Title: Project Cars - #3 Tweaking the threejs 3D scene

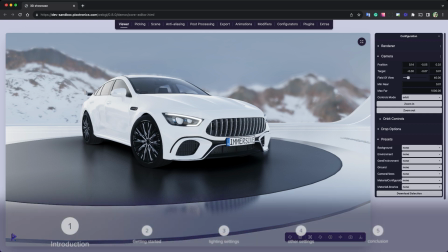0s
Welcome to another episode of Immersive Studios tutorials.
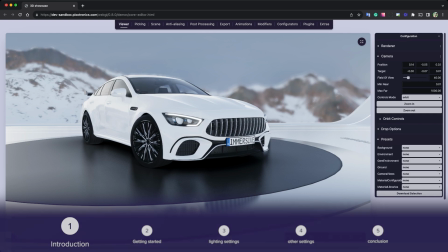5s
Now I'll show you today how to make this scene more realistic.
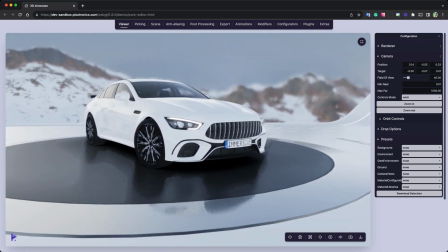10s
It is very realistic already, but we can get better results using the Picture Turnitin editor,
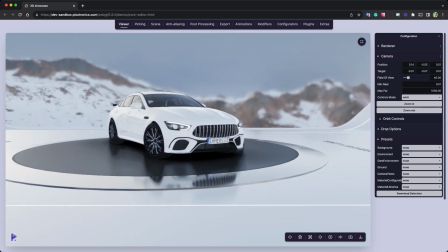17s
especially concerning lights and reflections. What I like to do, make scenes more warming, because this one it is realistic, but it is too cold.
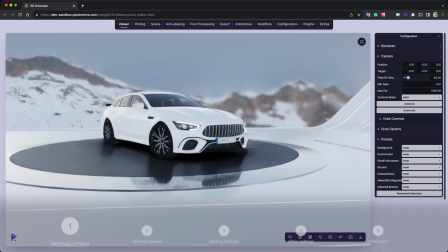28s
So not that much reflections, not that much light. And this is what I plan to change with you guys today.
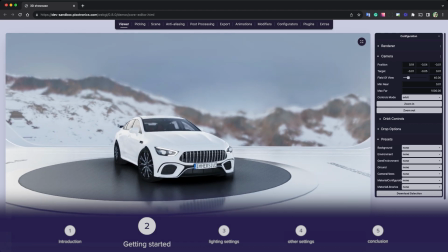37s
Let's just start by going to the scene,
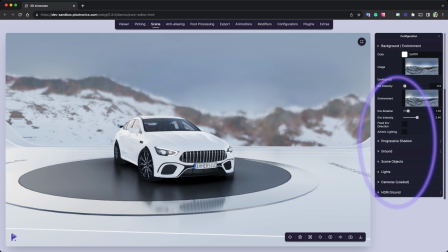40s
and then under settings, I can turn off the ground because the ground is not visible. So we can save some performance, but not using the ground when it's not needed.
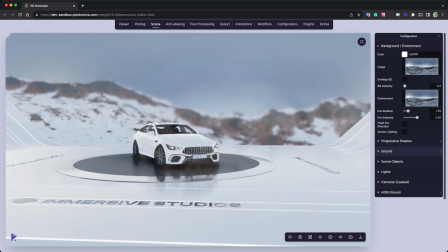51s
And in this case, it's not needed because we have an environment here.
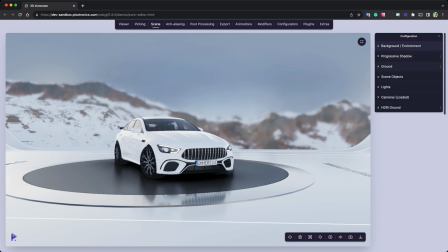56s
Then what we can do next is to enable the progressive shadow. And this will create a more like realistic light.
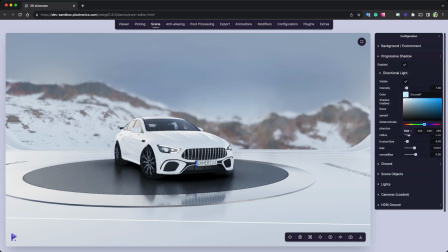66s
And I will change this to something more warming, like orange color, and change the intensity. I can see that much, even though like when I move the light,
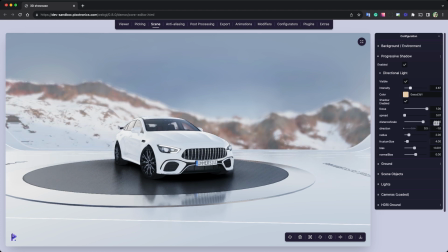80s
I can see something is happening under the mountains, but nothing is happening inside the scene.
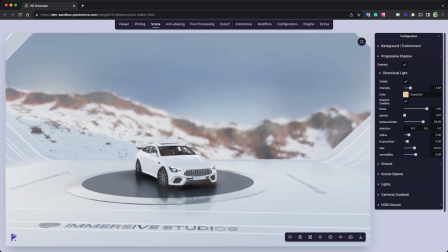88s
And this is because we have a glass here, and this glass is covering like the light, as you can see.
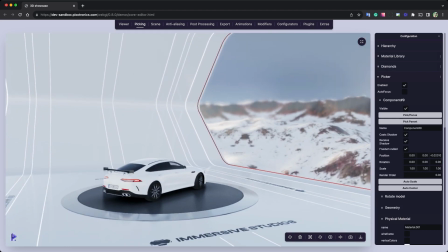96s
But what we can do is just select this object and then make it either invisible or not casting shadow. And this is what I will do. I will disable cast shadow.
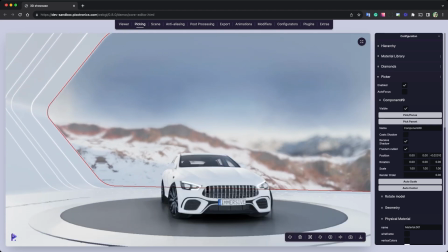107s
Now I can see the light passing through the glass, and then I can go back to the scene.
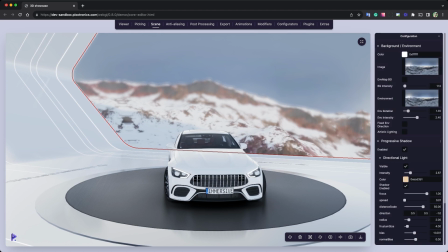114s
I will enable artistic lighting from the background environment.
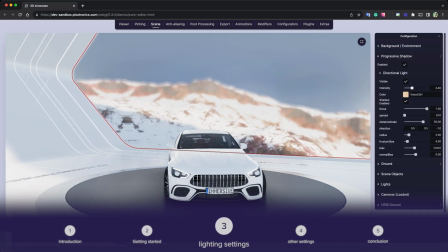121s
This will give me more intensity for some lights. And then now I can play with the direction.
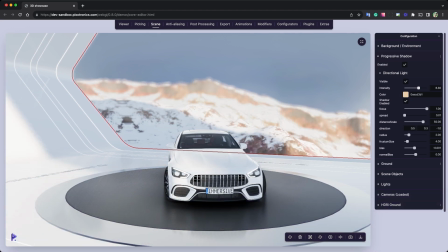128s
So I can choose a direction that matches with my idea.
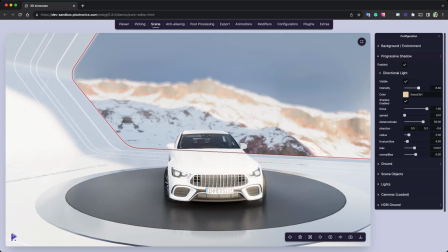133s
And my idea is to have the front of the light receiving like lights and shadows, but not the entire car.
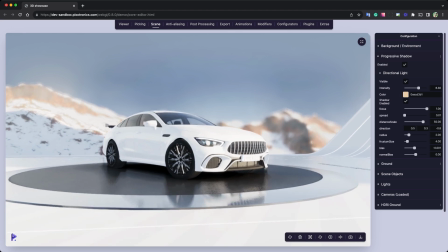141s
And as you can see, we have a much better realistic result now,
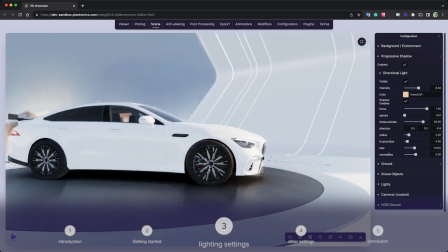148s
warming one that matches better the lighting and the environment.
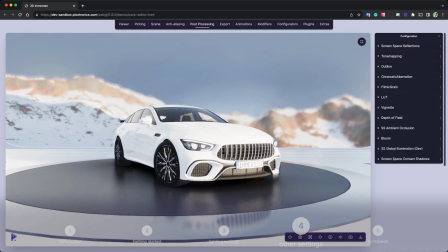153s
Now we can go under the post-processing settings, and I can turn on some extra things.
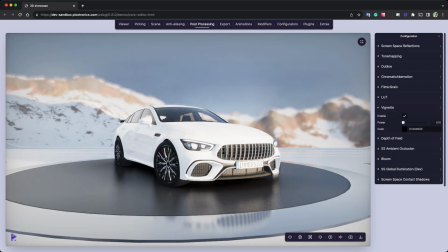160s
So I like vignette, of course, very small intensity. We can also play like with the tone mapping settings.
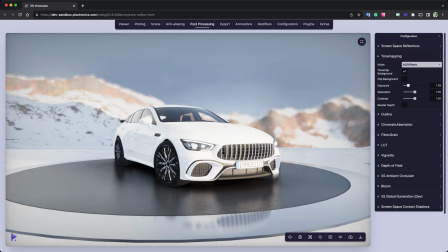169s
And then here you can adjust a little bit the exposure, the saturation,
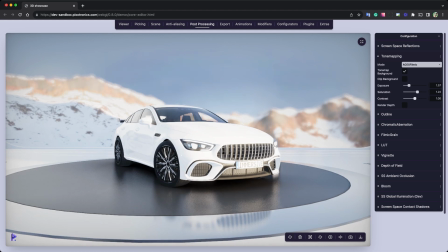175s
and I will increase a little bit the contrast, just to have something more warming.
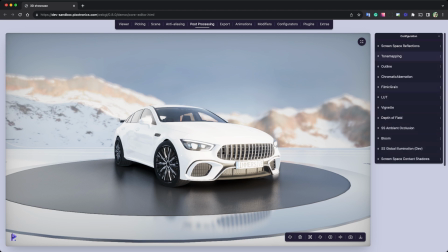182s
And then under the fill grain, you can enable it if you like it. Like I like to enable it, but just like a little bit, just to have some grain on the scene.
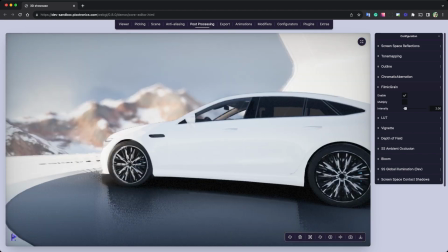197s
And that's it. You already have like a much better realistic results.
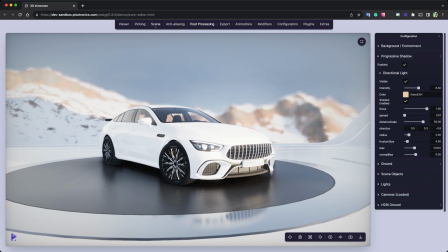202s
You can also like change the intensity for the background, so it matches better what we have here. So under the background scene settings,
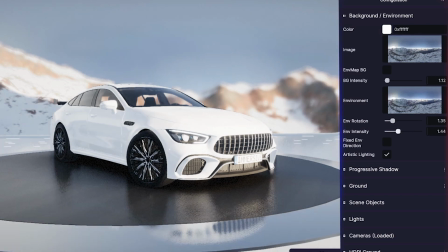212s
you can either increase or decrease the intensity for the map.
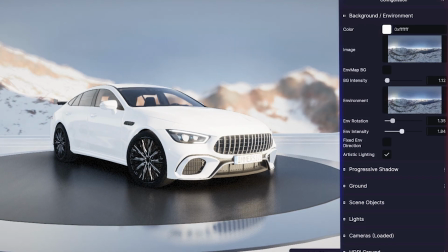218s
So as you can see, you can get different results, and also increasing or decreasing the brightness of the sky. And in this case, I want to see the sky, but not that much.
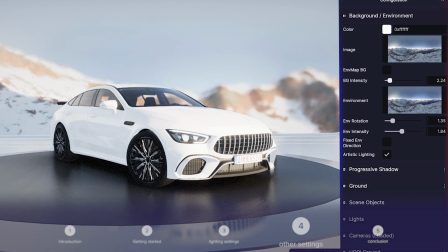231s
So I will increase like this to have a more realistic daylight result.
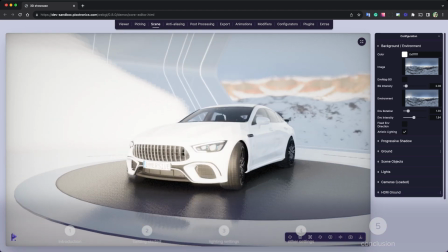239s
And that's it. I hope it was helpful. Keep following us for more tutorials, and see you soon.